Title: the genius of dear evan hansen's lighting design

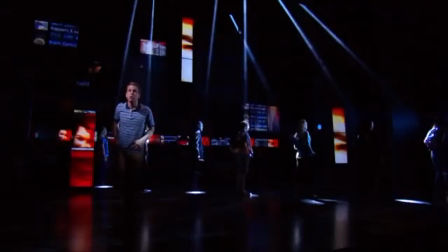0:13 Robin Hansen is a masterpiece of modern theater. Its heart-wrenching narrative and compelling songs have been praised far and wide.
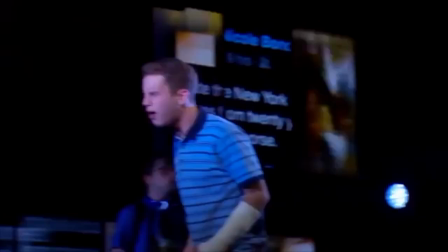0:21 But what seems to have gone unnoticed is its masterful and metaphorically resonant lighting.
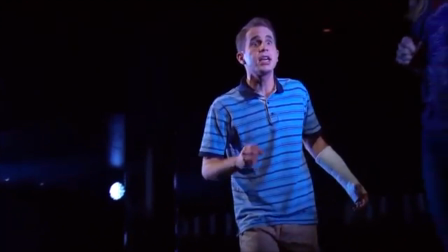0:27 Designed by Jaffe Wiedemann, it is both at times stunningly complex and strikingly simple.
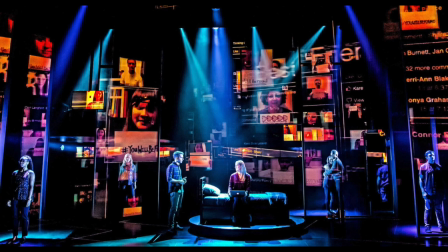0:33 When you see a photo like this, for example, the lighting can tell you a lot. Firstly, and perhaps most notably, is the color.
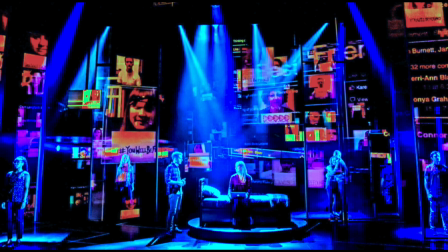0:40 Blues are a constant motif throughout Wiedemann's design.
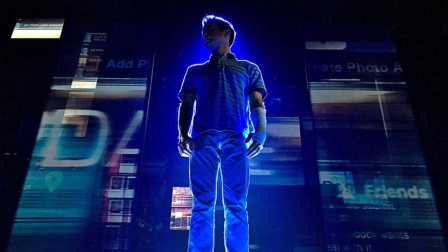0:44 They indicate the despair Evan Hansen feels throughout the show, and reflects the personal battle he is fighting.
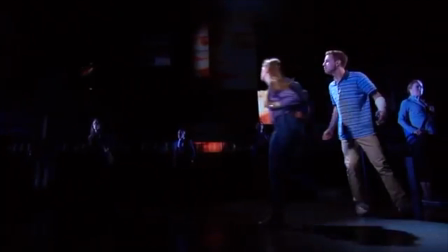0:51 Blue lighting is used throughout the theater world when a show is dealing with emotional moments, but what makes Wiedemann's design unique is how he uses blue coloring throughout the whole piece. Evan Hansen's world is consistently blue, consistently emotional, and this reflects subconsciously back into the minds of the audience.
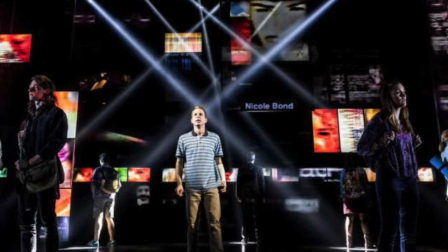1:09 Another great facet of Wiedemann's design is his use of haze. Haze is essentially a soft fog on stage that allows the audience to see the beams of light.
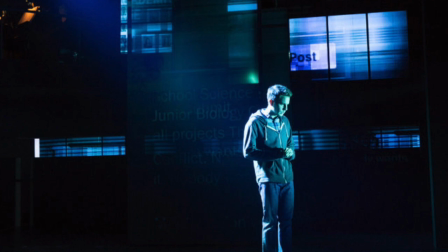1:17 Wiedemann often utilizes the visibility to show isolation.
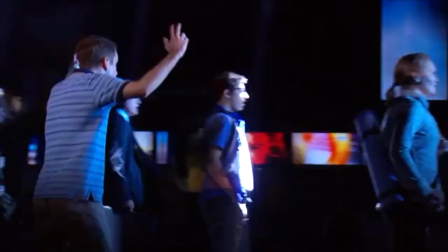1:20 In Waving Through a Window, for example, everyone is in their own beam, their own world, never crossing or touching,
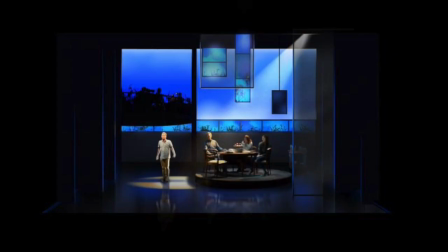1:28 signifying that the feeling of loneliness will be a major conflict in the show. These beams also place Evan in his own world a lot, away from everyone else.
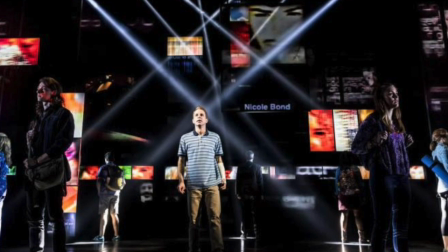1:36 And when the beams finally do cross, it is in a destructive way, breaking up the scene and finally landing on the character's feet as they are facing away from Evan. This is what shows the true beauty of lighting design in its subtlety. Most changes go unnoticed to the untrained eye.
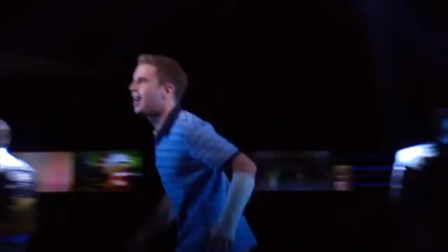1:53 For example, let's play a game. Look at this clip.
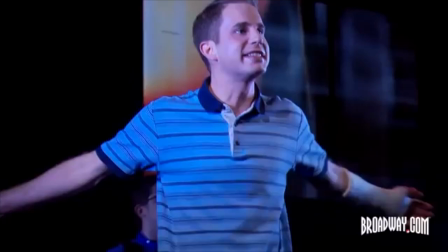1:57 Count every time you see a light move, turn on, change color, change pattern, any of it.
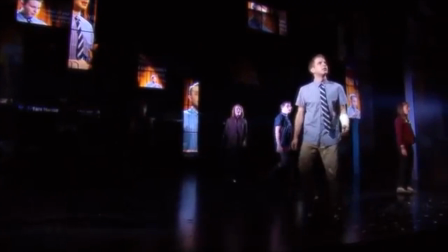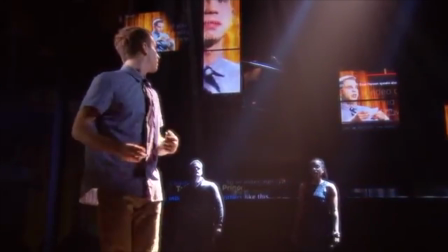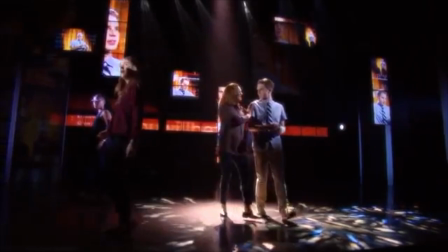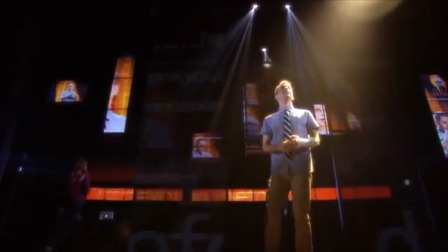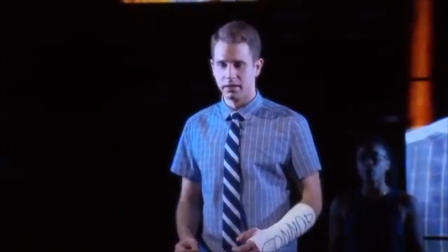2:30 Did you get 10? Here, I'll play it again. Here the lights move, then we have a pattern come on down stage.
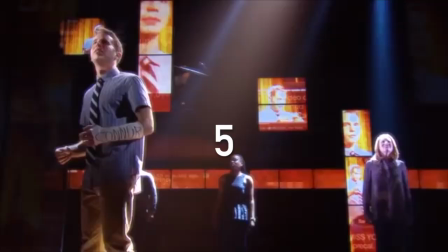2:36 Then we have Evan's light turn on, then all the lights turn white, and then Evan's light turns back to warm.
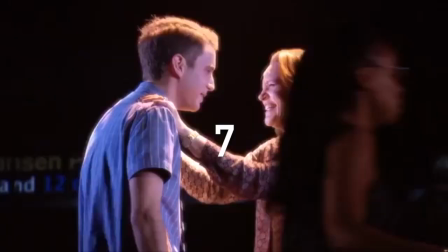2:41 Patterns come on stage for this one, then the light moves to them.
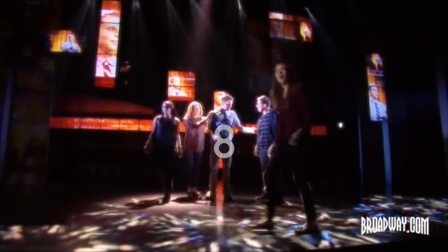2:45 Here the patterns will come on below Laura, and now the patterns will be moving as she moves.
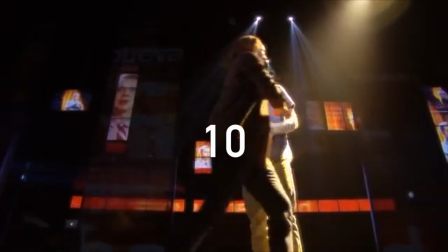2:51 And as Evan moves upstage, the light turns on, and there you have 10.
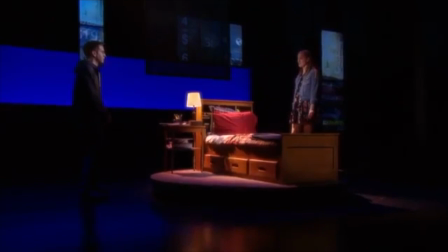2:57 It's okay if you didn't get them all. It just goes to show all the little things that go into making a great piece.
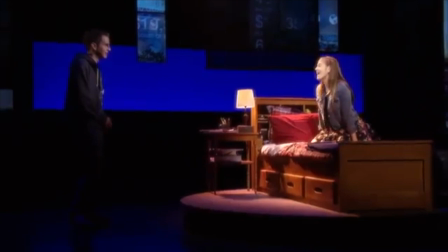3:03 Lighting design is a complex and often thankless job. But what you can create is just so beautiful. And Dear Evan Hansen has managed to do just that.